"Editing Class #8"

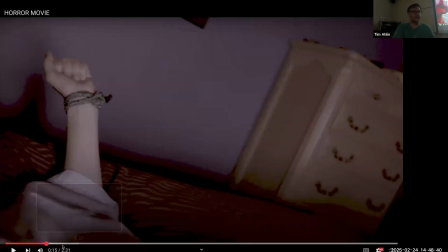618s
to her being captured, and then the flashback and everything.
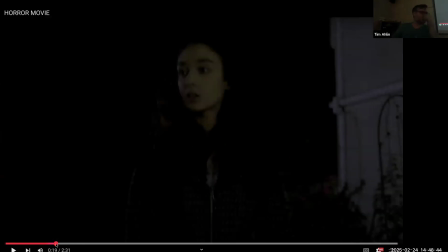623s
We don't know if it's her. We don't know if it's somebody else. I think that's really effective.
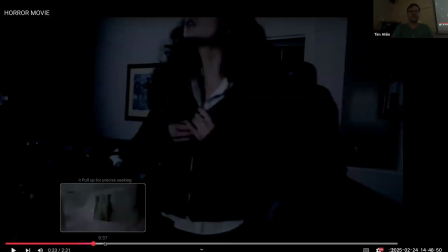628s
I just feel like the tension that's built here all the way to here,
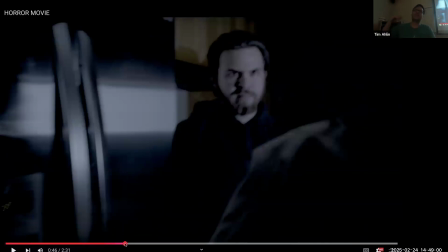636s
So maybe like add the door scene. almost the door scene might work, or maybe it's just you need 1 or 2 more beats of like going to the refrigerator or something. That's where I would play around with it. I'm not usually a person who's like, make it longer.
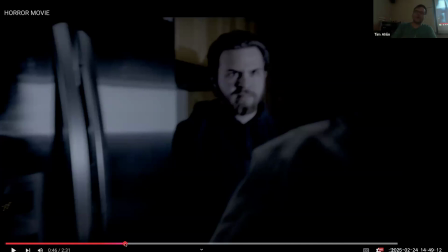650s
But for that, in this one sense, it's make it longer. Also, the other thing I was thinking about, and actually Renan,
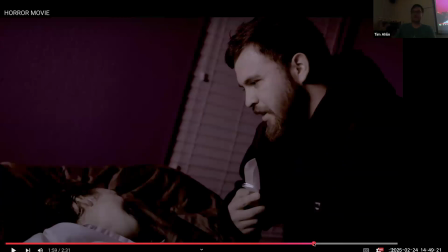658s
who did the commercials that we watched last week and actually watches all of the lectures, sent me the note and said, Renan DP'd this film. So this was his first film he ever DP'd, by the way.
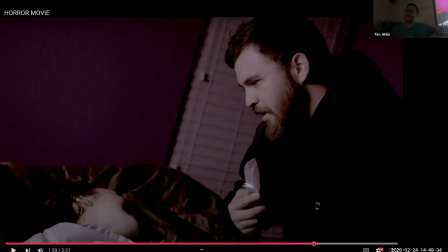672s
So the production team and the leader of the professional commercials, $5,000 commercials. This was his first student film where he's the director of photography.
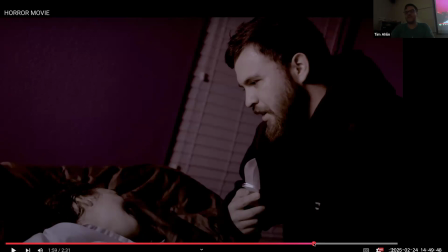686s
That being said, he gave me a note which I thought was really wise. Is there a cut where you don't use any of the dialogue? Where I don't use What's in your pocket?
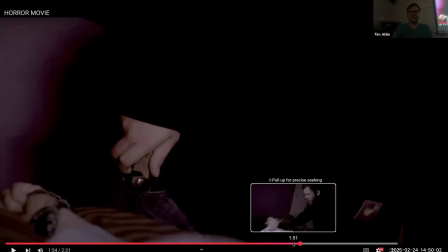701s
Oh, you'll find, if you cut out.
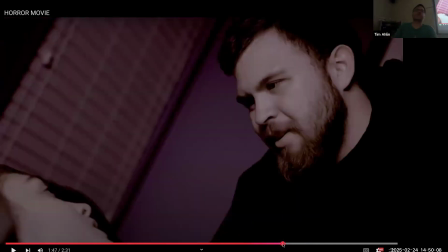705s
So this was designed to be a scene study or what we call it, genre project. And the genre project is everyone uses the same actors and the same dialogue. And then they have to fit it into different genres. Obviously, this one's a horror genre.
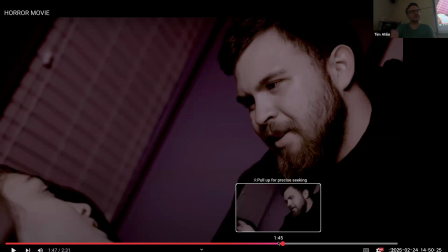722s
But is there a way to tell this story where it's just menacing with him and the knife and they don't ever have, like, we can just get her screaming? But is there a way to cut out?
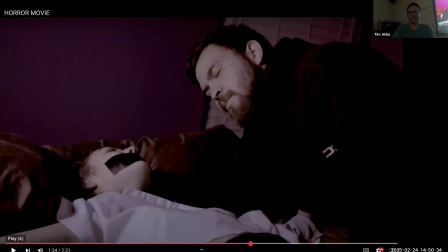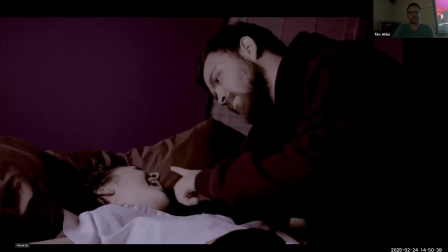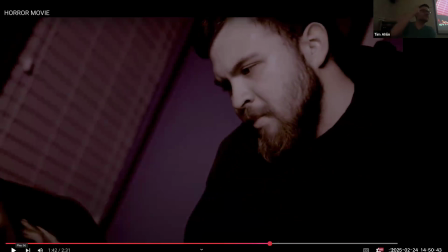743s
Like if you go to there to just him holding the knife, to like her crying some more and just a plunge, that would be my challenge to you. What does this look like without any dialogue? Because I think the dialogue is probably the weakest part of this whole piece.
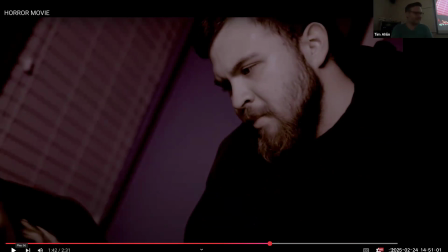759s
I agree, yeah. So can you, and that's my challenge for you, can you make me a cut without it? I also,
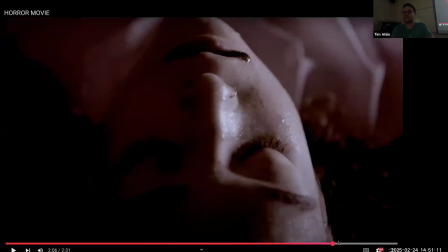770s
any other notes in class or thoughts? Thought it was really effective.
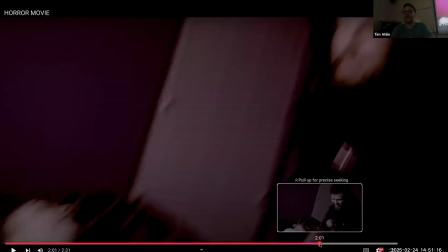775s
I almost wonder, Huh.
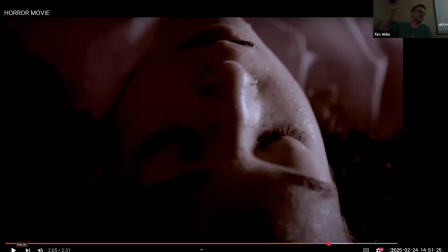784s
I guess you go to black because of he's actually not stabbing her, right? Because it's a movie. I think there's a scene like it's pointing up at him where you don't see her that he's stabbing. Oh, it's like a POV. Yeah.
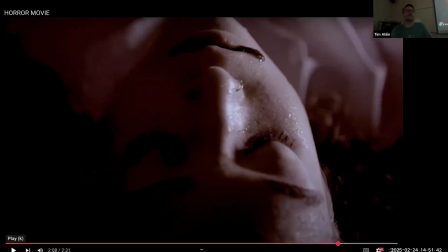799s
So to me, the cut to black works, especially with your music sting. I think that's effective. I just would go back to where like she's obviously dead and blood's dripping out.
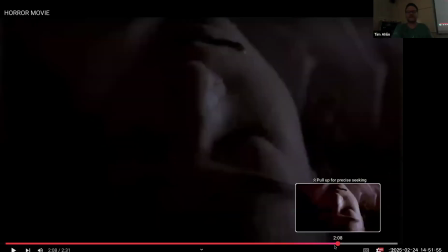814s
Like here, I think she's still dying. Maybe I could be wrong with this.
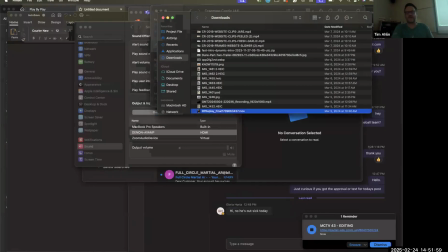819s
Again, I'm watching it.
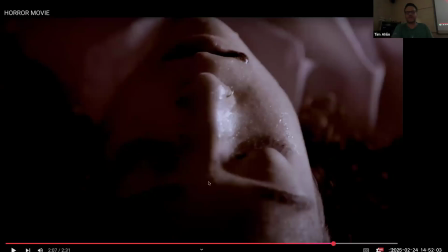820s
I've seen this movie 100 times, but I don't remember exactly.
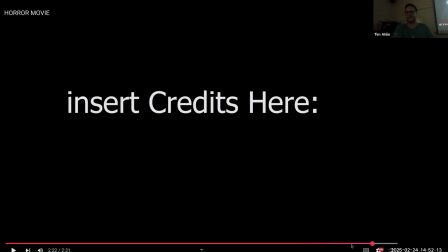829s
I do like this. I think your ending's really cool. I'm just nitpicking here and seeing what else you could do.
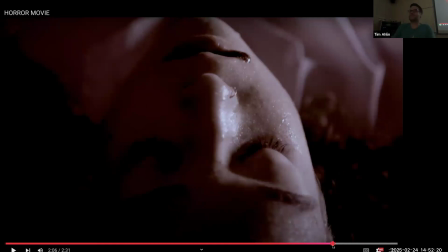838s
What did we think of the coloring? How'd you do the coloring? Just in Lumetri? Yeah. Did you use any LUTs or any of the, Doing it all myself. you did all yourself? Cool. What do we think of the coloring? I liked it. It really fit the horror vibe. Dark, Yeah. spooky, right?
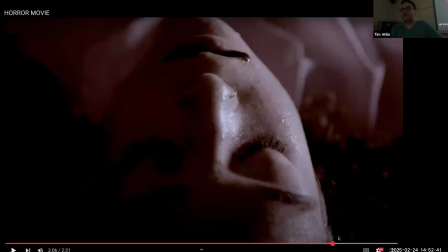858s
Yeah, I like the red is the flash forward or the murder scene is got that pink tone to it.